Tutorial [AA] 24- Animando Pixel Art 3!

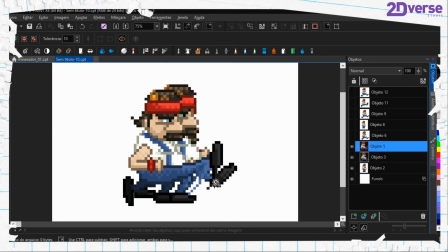(33:29)
Esse aqui que é o terceiro. Vou alinhar aqui com o bracinho.
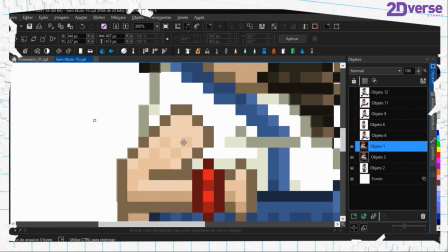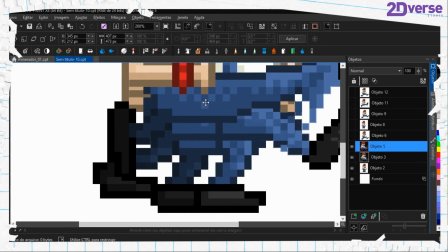(33:42)
E vou erguer mais 2 pixels para cima.
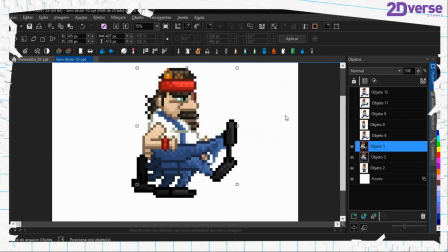(33:48)
Acho que um só tá bom.
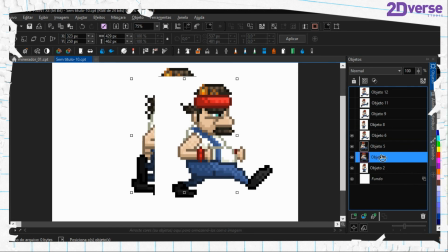(33:54)
E o terceiro, como é o mesmo, eu vou só duplicar, excluir esse.
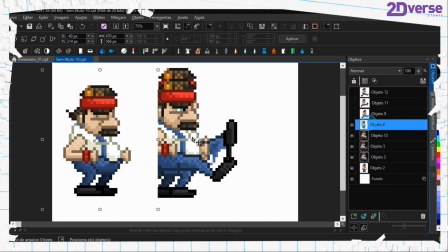(34:01)
Ele já tá aqui em cima, né? Não precisa fazer de novo. Agora esse aqui.
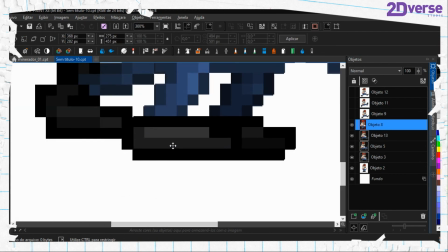(34:10)
Eu vou deixar aqui certinho.
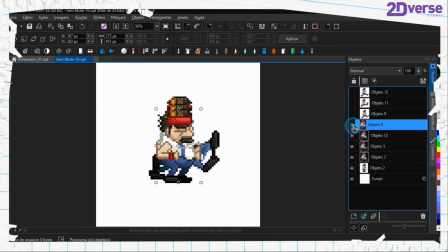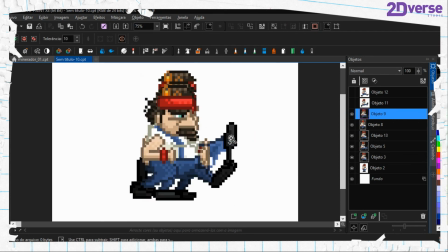(34:19)
Esse eu vou aqui agora tirar a parte branca
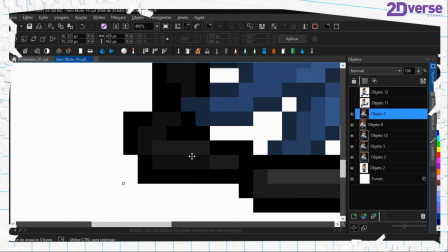(34:23)
e alinhar com esse aqui, que é o equivalente dele, só trocou a ordem das perninhas.
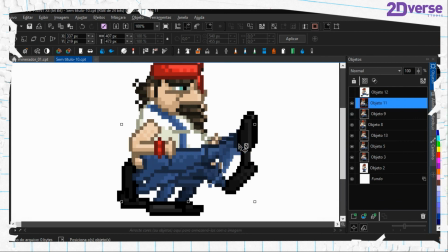(34:32)
Esse aqui é a mesma coisa com o outro.
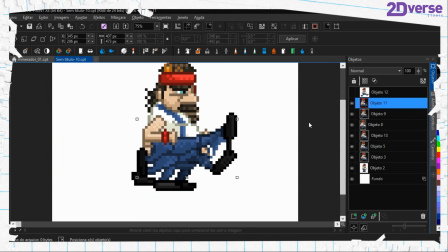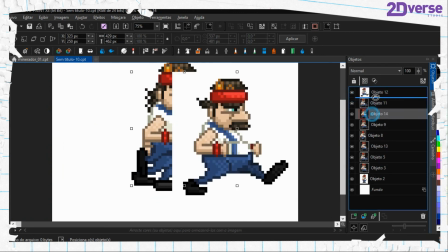(34:43)
E esse aqui é a mesma coisa daquele.
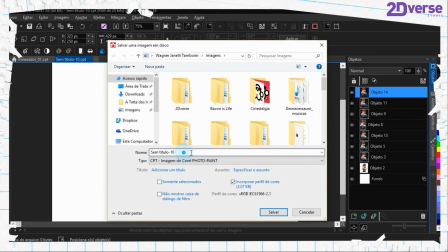(34:47)
Ok, nós temos aqui nossos frames todos certinhos dentro de uma caixa. Então, padeiro correndo.
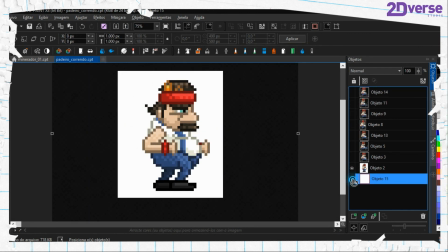(34:57)
E agora eu vou fazer o quê? Eu vou salvar todos eles, né?
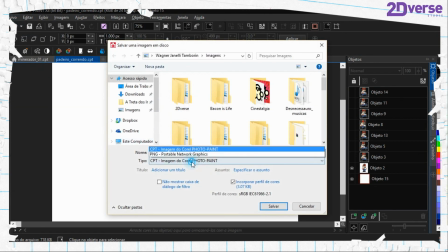(35:01)
Um por um. Pra gente poder fazer um preview dessa animação em GIF.
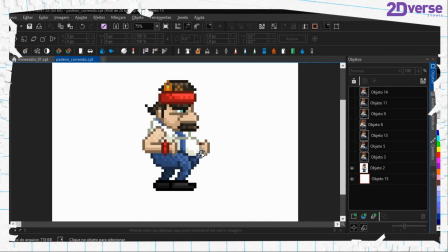(35:09)
Então, começando a salvar aqui.
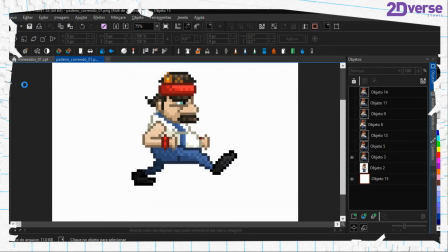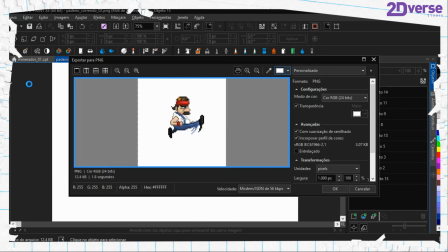(35:19)
Vejam que ele faz um movimento lá para cima. Depois ele começa a cair de novo.
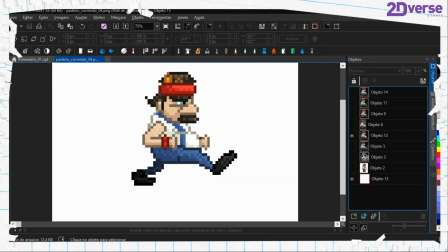(35:28)
E isso é muito interessante porque dá mais uma... Digamos que dá uma vivacidade para o seu personagem.
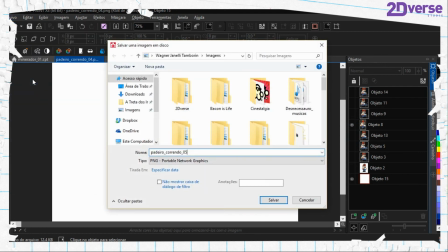(35:34)
Ele não fica correndo fixamente num lugar só dentro da caixa da animação dele.
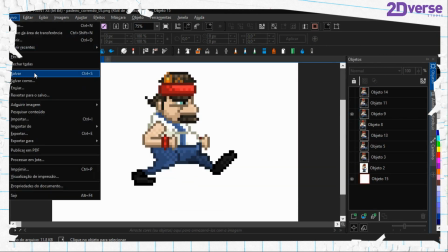(35:40)
Ele se movimenta de fato. E isso é uma grande diferença quando você vai fazer uma animação.
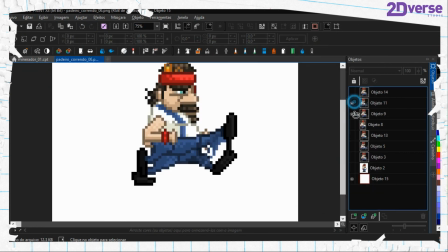(35:47)
Então, salvando aqui o número 7.
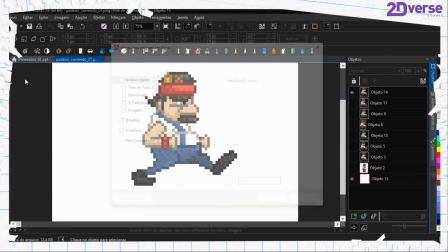(35:54)
E por fim, número 8. E o número 9 seria o quê?
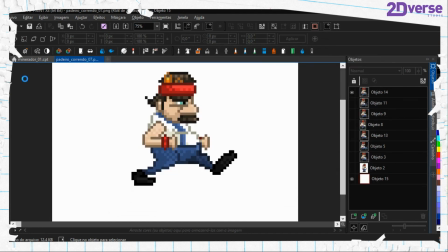(36:00)
Seria o frame 1, já que é uma animação cíclica. Ela faz um ciclo.
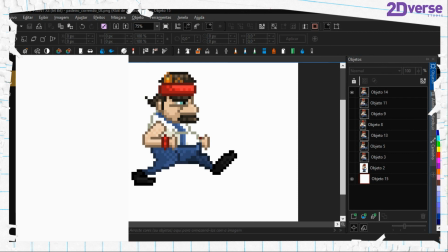(36:04)
Então, abrindo aqui o querido e super amado Photoscape,
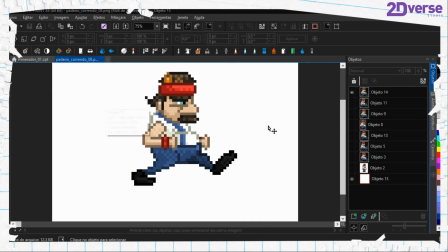(36:10)
nós conseguimos fazer um preview em GIF com essas imagens que a gente acabou de exportar.
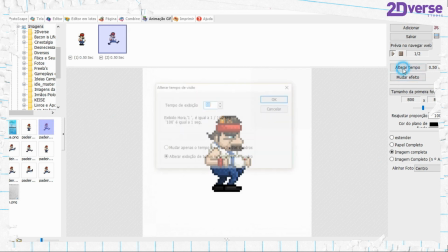(36:19)
Então, eu vou jogar um por um aqui. Vou alterar o tempo aqui, já colocar 8.
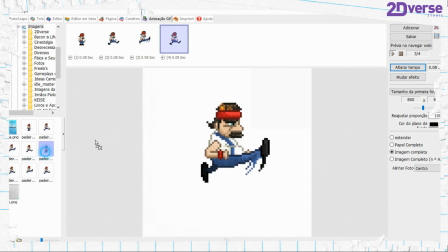(36:28)
Ah, olha só, o movimento dele subindo a perna, descendo, impacto e movimento contrário.
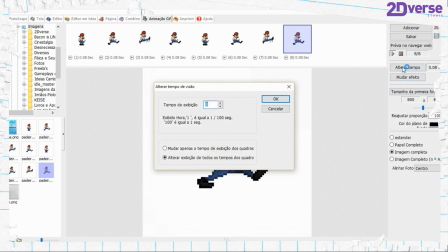(36:36)
Olha só como é que ficou. Vou colocar um pouco mais devagar para a gente analisar com mais detalhes.
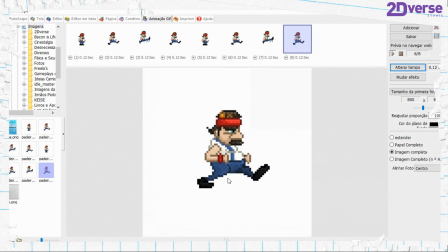(36:45)
Olha só, ele está correndo, mexendo a cabeça. Ele está andando dentro da caixa, ou seja, ele não está correndo fixamente num lugar só. Ele pisca em um dos frames. Claro que dá para mexer muito mais coisas se a gente fosse analisar mais detalhadamente.
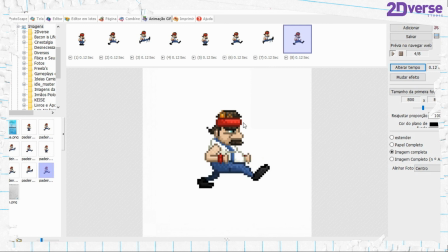(37:01)
Como por exemplo, dá para mexer alguma coisa na barriguinha, no bigode, alguma coisa aqui em cima do cabelinho. Mas para animação, que eu não sabia qual seria o resultado, ficou muito bacana de primeira vez. Claro que dá para melhorar, como por exemplo o blur, dá para mexer mais algumas coisas.
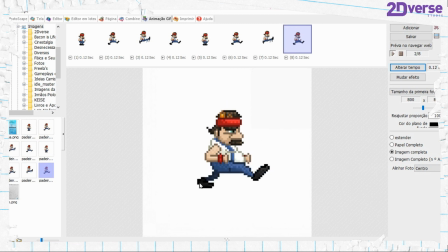(37:19)
Mas vejam só que ele dá uma sensação de movimento rápido para animação. Se eu colocar essa animação mais devagar, por exemplo, assim, ela já começa meio que ficar travando. E o que seria o ideal para isso? Colocar mais frames para ficar mais fluido.